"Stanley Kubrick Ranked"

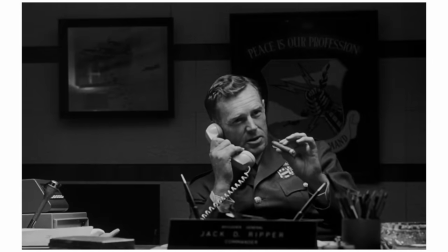(8:16)
So much of this is instantly recognizable and it shows how much personality Kubrick is able to bring to individual settings and characters just with camera work.
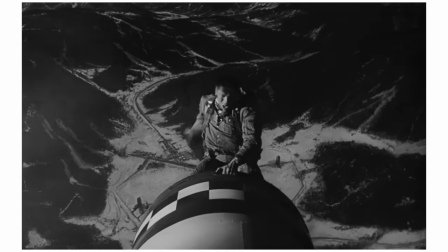(8:24)
I mean, this is easily the funniest Kubrick film I've ever seen, and seeing as though Kubrick had a good sense of humor, that's really saying something.
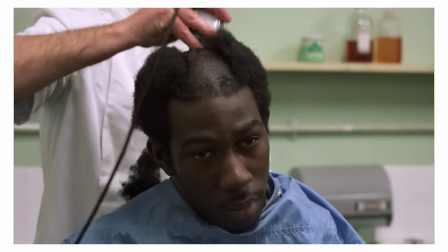(8:33)
Full Metal Jacket is one of those where you never forget your first time.
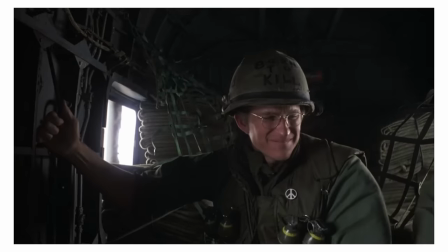(8:37)
Trying to put into words what Full Metal Jacket does so well is difficult, because so much of what this film is doing is entirely mental.
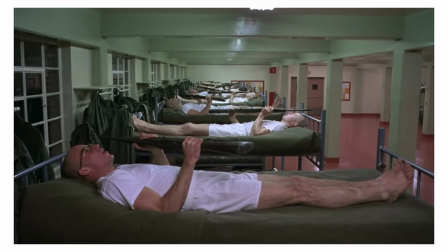(8:43)
The first 45 minutes of the film, arguably completely different tonally from what follows, is some of the most perfect filmmaking I've ever seen.
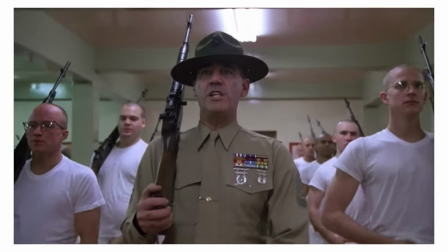(8:51)
The slow, repetitive, deceptively humorous moments that build into something so dark and scarring for even the viewer.
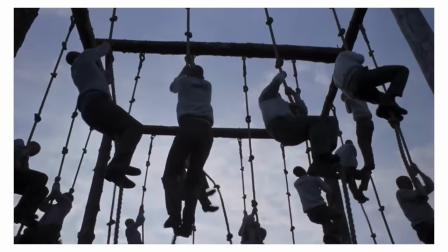(8:57)
For a film so unsettling, the filmmaking is doing a lot to not be in your face about that. The camera work is simple, the use of music is minimal and always incredibly specific.
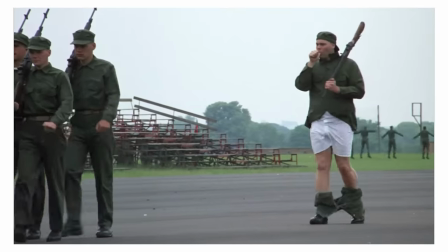(9:05)
On the outside, everything feels normal, but Kubrick plants something deeper and darker within every scene that the viewer eventually finds in themselves.
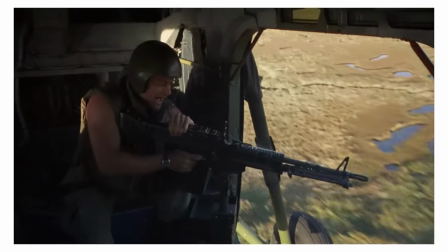(9:13)
I still don't think this is Kubrick's best war film, which is saying a lot, but I think Joker is one of the best characters he's ever dealt with,
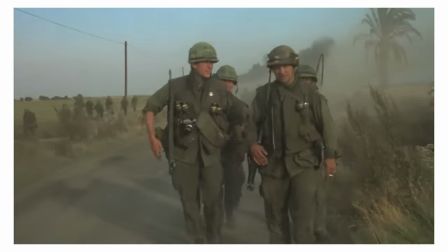(9:19)
playing with subtlety, and more than anything trying to come to terms with what it means to be normal.
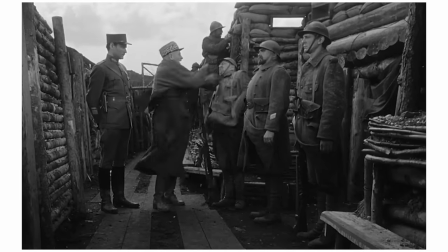(9:26)
In just 88 minutes and at 28 years old, Kubrick made the best anti-war film I've personally ever seen when he made Paths of Glory.
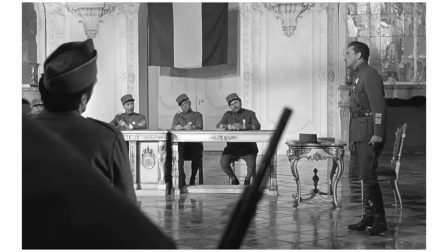(9:33)
Paths of Glory isn't as playful or as colorful or as expressive as some of his most famous work, but it's without a doubt his sharpest.
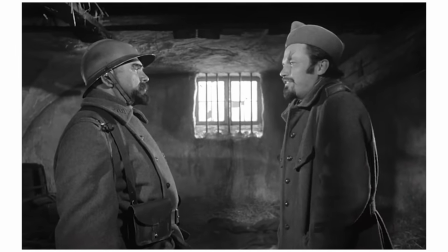(9:40)
Without spoiling, Paths of Glory plays out in a way where it never gives you a second to breathe.
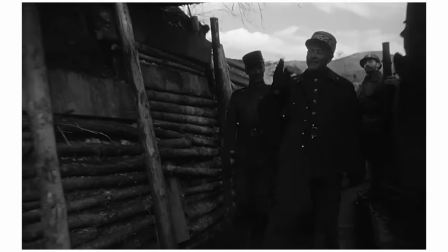(9:44)
The same can be said about the camera work, which showcases early examples of his signature tracking shots he'd later come to master.
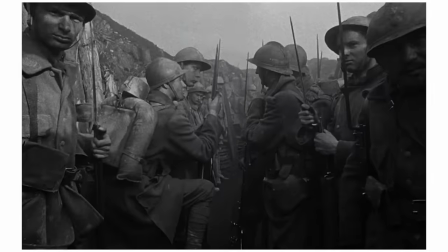(9:50)
They always last past the viewer's expectations, seamlessly moving from one area to the next, capturing chaos and violence while in complete control.
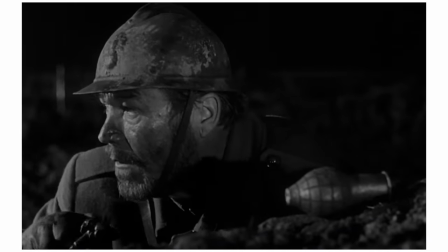(9:58)
It evokes a certain emotion that you can't get with any other filmmaker, and the screenplay is probably my favorite of his, with moments that feel like a release but are inevitably grim.
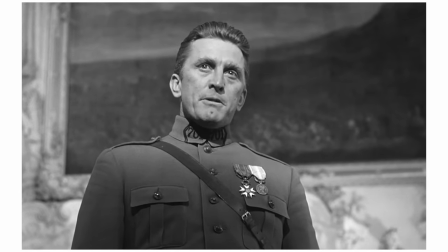(10:07)
Kirk Douglas delivers a quiet and timeless performance that easily goes down as a best of all time for me.
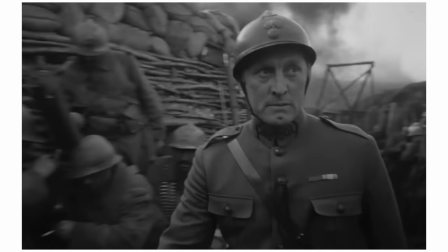(10:12)
It's just by far the angriest film I've seen by Kubrick, unapologetically depicting the horror and eternal destruction associated with war. The Shining is definitely one of Kubrick's lesser known films. Probably never heard of it.
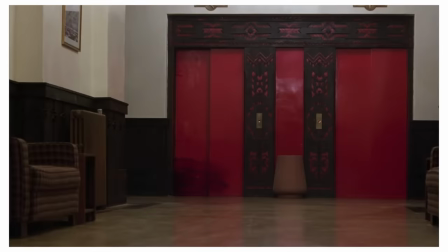(10:26)
It's got these twin girls that look like really creepy in the elevator with the, you know, it kind of reminds me of that one scene in Ready Player One.
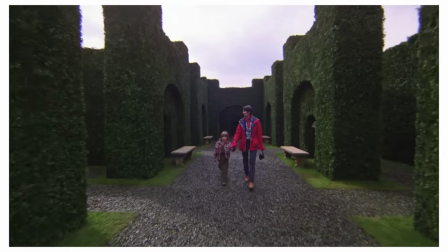(10:32)
What I'm trying to say is you've probably seen The Shining and you also probably don't need anybody to hype it up or talk about it, but I'll touch on it a little.
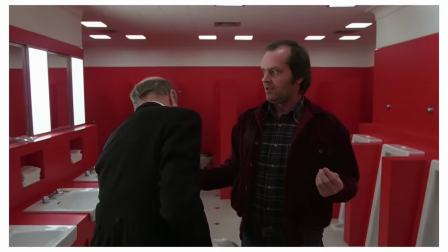(10:37)
The Shining is one of the best thrillers of all time because of how effective it is on the surface and how much there is to unpack underneath.
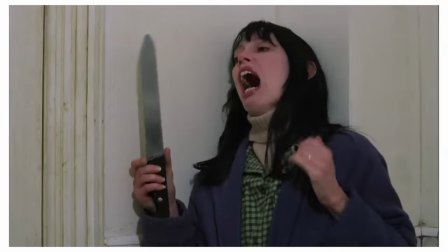(10:44)
In my opinion, because of how well it's held up its originality, the performances, the theories,
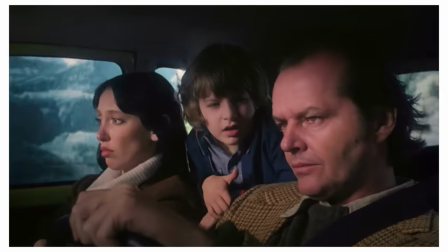(10:48)
the entertainment of it all, I think it's the best psychological thriller of all time and it's a fun time for the whole family.
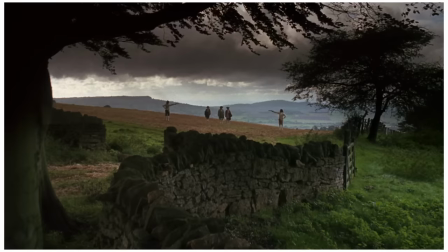(10:56)
Barry Lyndon, man. If there's one thing scarier than The Shining, it's three hour long period pieces.
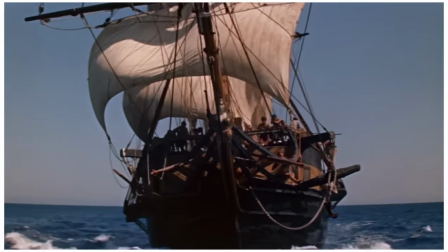(11:01)
Barry Lyndon intimidated me for a long time because of how long it was and knowing all the stills looked like this.
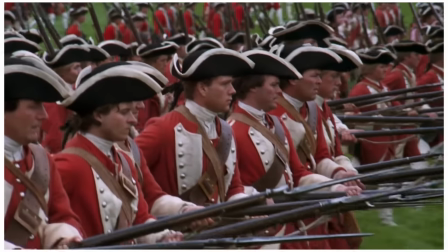(11:07)
I'll come clean, it just looked boring, that's the truth. But this is one of the most entertaining and one of the most gorgeous films I have ever seen.
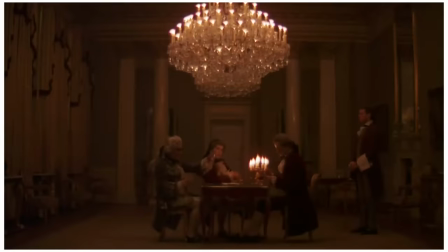(11:15)
The cinematography is stunning, the landscapes, the candlelight, every shot had me completely immersed in the time period.
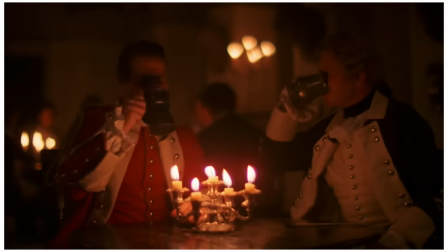(11:21)
But I also owe that to the production design and costumes. This film is rich with detail, making you wonder if this was actually filmed in that time period.
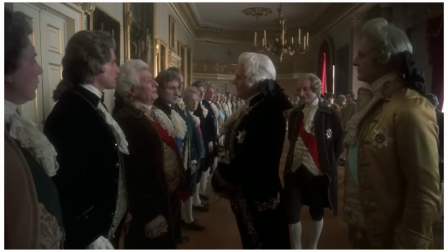(11:29)
It is seriously unlike any period piece I've ever seen, and I say that because that's what it is.
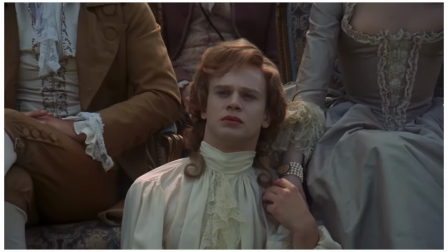(11:34)
Period piece dramas historically, no pun intended, seem to take themselves pretty serious.
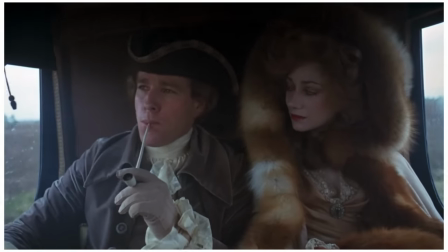(11:39)
There are comedies that mock them all the time, of course, but no period piece that I've seen at least captures the humanity of it all,
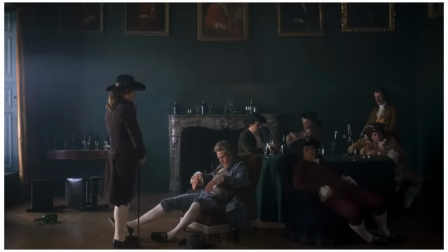(11:45)
the consistency society has held onto and can still empathize with today. All of that while still staying true to historical accuracy.
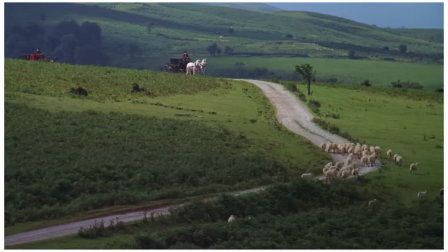(11:51)
Kubrick, as you can probably tell, is a master of scope in telling something beyond film, and with Barry Lyndon, I feel like I witness an entire life.
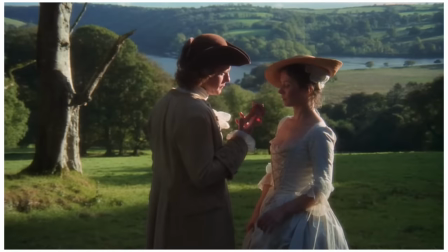(11:59)
And that's why those three hours fly by, because this film accomplishes so much within that time.
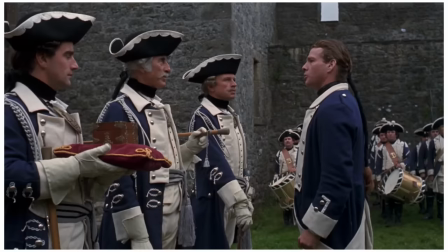(12:03)
If you're like me, and you've been waiting for that day to watch Barry Lyndon, make it today, or tonight, or tomorrow morning, I don't know, do whatever you want.
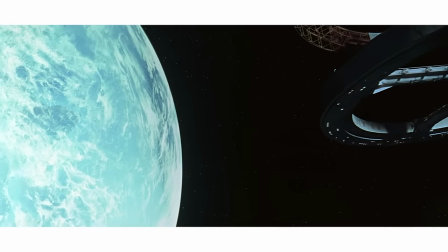(12:13)
Lastly, there's 2001, A Space Odyssey.